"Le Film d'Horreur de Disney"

Lorsqu'un plan va de la gauche vers la droite, il suit en fait le mouvement commun et habituel de nos yeux, qui est tellement ancré dans notre compréhension visuelle du monde que c'est un mouvement qui nous paraît totalement naturel. Par contre, lorsqu'un plan fait un mouvement qui va de la droite vers la gauche, c'est un mouvement qui n'est pas habituel pour nos yeux. Et donc, inconsciemment, ça nous gêne. Ça nous gêne parce que ce mouvement, nous, on le ferait pas habituellement. Et donc, inconsciemment, on se sent contraint de le faire. Et c'est en se basant sur ce ressenti instinctif du sens de lecture que les conventions du cinéma ont établi que si l'on filme quelque chose avec un mouvement qui va de la droite vers la gauche, c'est presque toujours pour souligner quelque chose de négatif, que ce soit la situation ou le personnage.
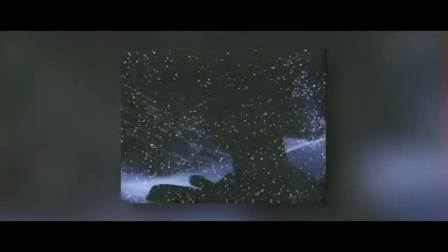13:01 Et d'ailleurs, on peut très bien le remarquer dans cette séquence de Pierre et le Loup, si on inverse le sens de lecture et qu'on fait en sorte que l'image aille de la gauche vers la droite,
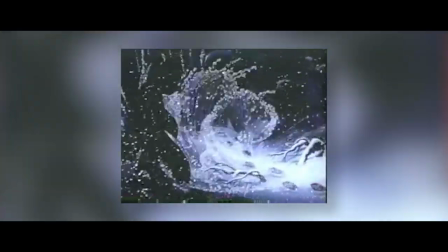13:08 eh ben elle paraît tout de suite un peu moins oppressante. Parce que la contrainte du regard du spectateur, d'abord par le cut, puis par le plan avec un mouvement contre-intuitif, c'est un élément essentiel du cinéma d'horreur. C'est une pierre de plus dans la construction de la scène. C'est le piège qui se referme, qui nous laisse à la merci de la menace qui se rapproche. Et maintenant qu'il a installé tout ça, Clyde Geronimi, il le sait, c'est le moment. On va le voir, le loup.
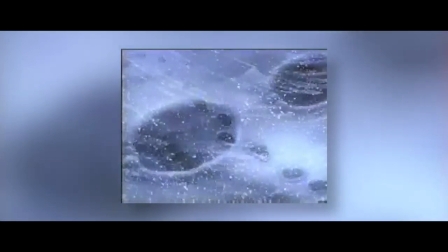13:34 Enfin plutôt, on va l'apercevoir. Une ombre qui ne fait qu'un avec les arbres, balayé par les vents.
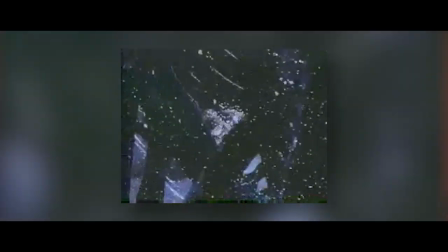13:40 Voilà ce qu'est le loup de Clyde Geronimi, qui est évidemment très très éloigné de ce qu'est réellement un loup, l'animal.
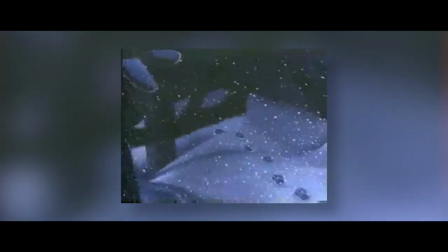13:46 Le design qui a été choisi, c'est vraiment celui d'un monstre.
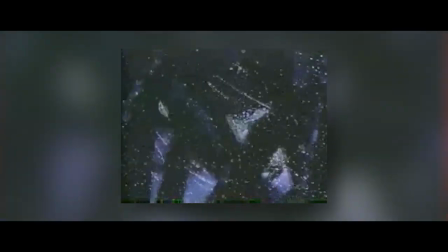13:49 Il est gigantesque et complètement rachitique, il a des pattes et une gueule énormes, et des dents qui sont plus grandes que sa propre bouche. C'est une pure créature de cauchemar. Enfin, je veux dire, si tu cauchemars d'un loup, ça va peu ou prou ressembler à ça. Et ce côté cauchemardesque de la menace, il est évidemment appuyé par la mise en scène, au-delà même du design, par le simple fait que ce soit une ombre.
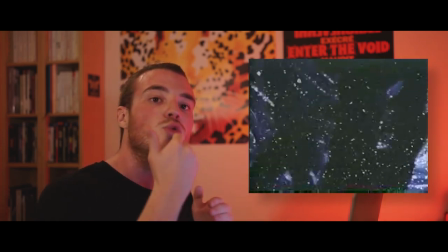14:07 Et donc, non seulement il est dangereux, mais on ajoute une deuxième couche, c'est qu'il devient fantomatique. Il ne fait qu'un avec l'environnement hostile dans lequel il évolue. Et donc, nous, spectateurs, qu'est-ce qu'on comprend inconsciemment à travers ce choix de mise en scène? Ben, c'est que si on se retrouve dans cette forêt, il pourrait sortir de n'importe où. Cette menace à laquelle on va devoir se confronter, elle est donc gigantesque, cauchemardesque et insaisissable.
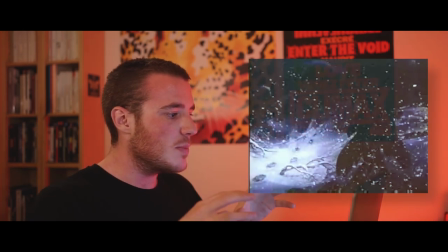14:32 Et d'ailleurs, je me permets juste un instant de revenir sur le plan avec les empreintes, parce que cette idée que le loup est une figure cauchemardesque,
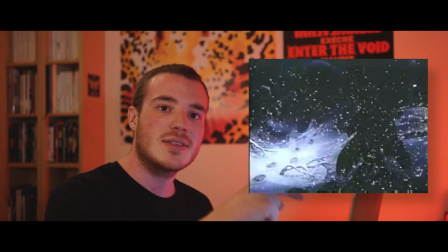14:37 eh ben en fait, elle est déjà annoncée par le fait que ces traces qu'il laisse, elles proviennent de l'obscurité. Et là, pareil, pure idée horrifique de comment est-ce que l'on représente la menace au cinéma, à l'épuiser non pas dans la réalité, mais dans la représentation fantasmée de quelque chose que l'on sait dangereux en faisant appel à l'héritage de ce qu'on appelle
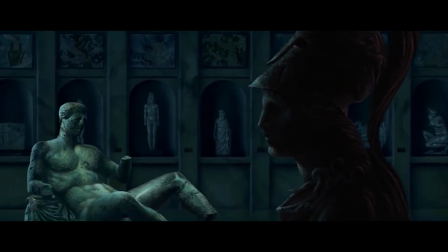14:58 l'imaginaire collectif. Pour résumer très rapidement, l'imaginaire collectif, c'est un concept de psychanalyse qui a été théorisé par Jung et qui postule qu'un peuple,
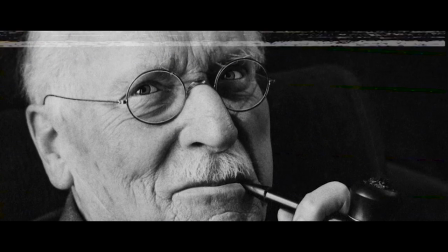15:06 une civilisation, est nourri par un ensemble d'histoires,
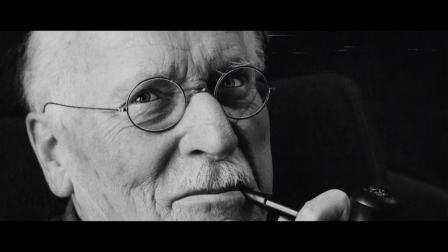15:09 de mythes et de représentations qui sont communes à tous les membres de cette civilisation et que tout ça vient constituer donc un inconscient collectif
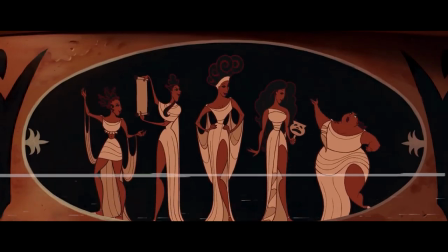15:17 qui vient s'ajouter à l'inconscient de l'individu, un conscient collectif qui est nourri pour chacun des mêmes peurs, des mêmes angoisses et des mêmes objets de désir.
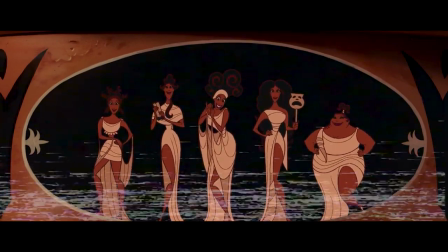15:26 Et faire appel dans la mise en scène à l'un de ces éléments, c'est s'assurer de parler à tout le monde.
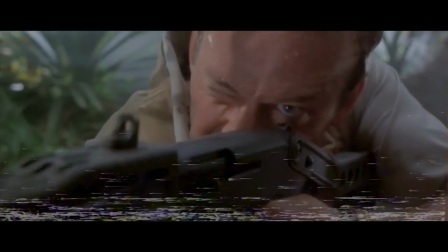15:31 Et la peur la plus ancrée dans l'imaginaire collectif, la plus primitive, bah c'est la peur du monde sauvage.
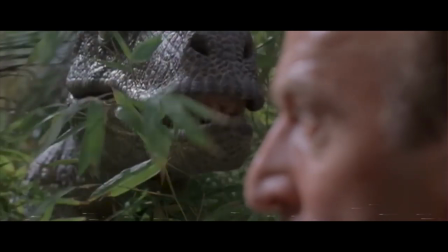15:37 Le monde que l'on n'a pas domestiqué, qui n'obéit à aucune règle de la civilisation, rempli de créatures tapies dans l'ombre, qui pourraient nous massacrer si elles en avaient envie. Et c'est dans cet héritage que Géronimi vient puiser en faisant de son loup un pur objet de représentation qu'il met en scène, mais comme une espèce de fantasme du danger sauvage absolu qui est tapis dans l'ombre et qui n'a qu'une seule envie, c'est de te bouffer. Et on peut faire beaucoup de choses en termes de cinéma d'horreur, mais la peur primitive de l'animal qui te prend en chasse, ça reste un must. Et nous qui étions jusque-là cachés derrière, à bonne distance, eh ben on va finir par tomber nez à nez avec lui. Et là, on va moins faire les malins.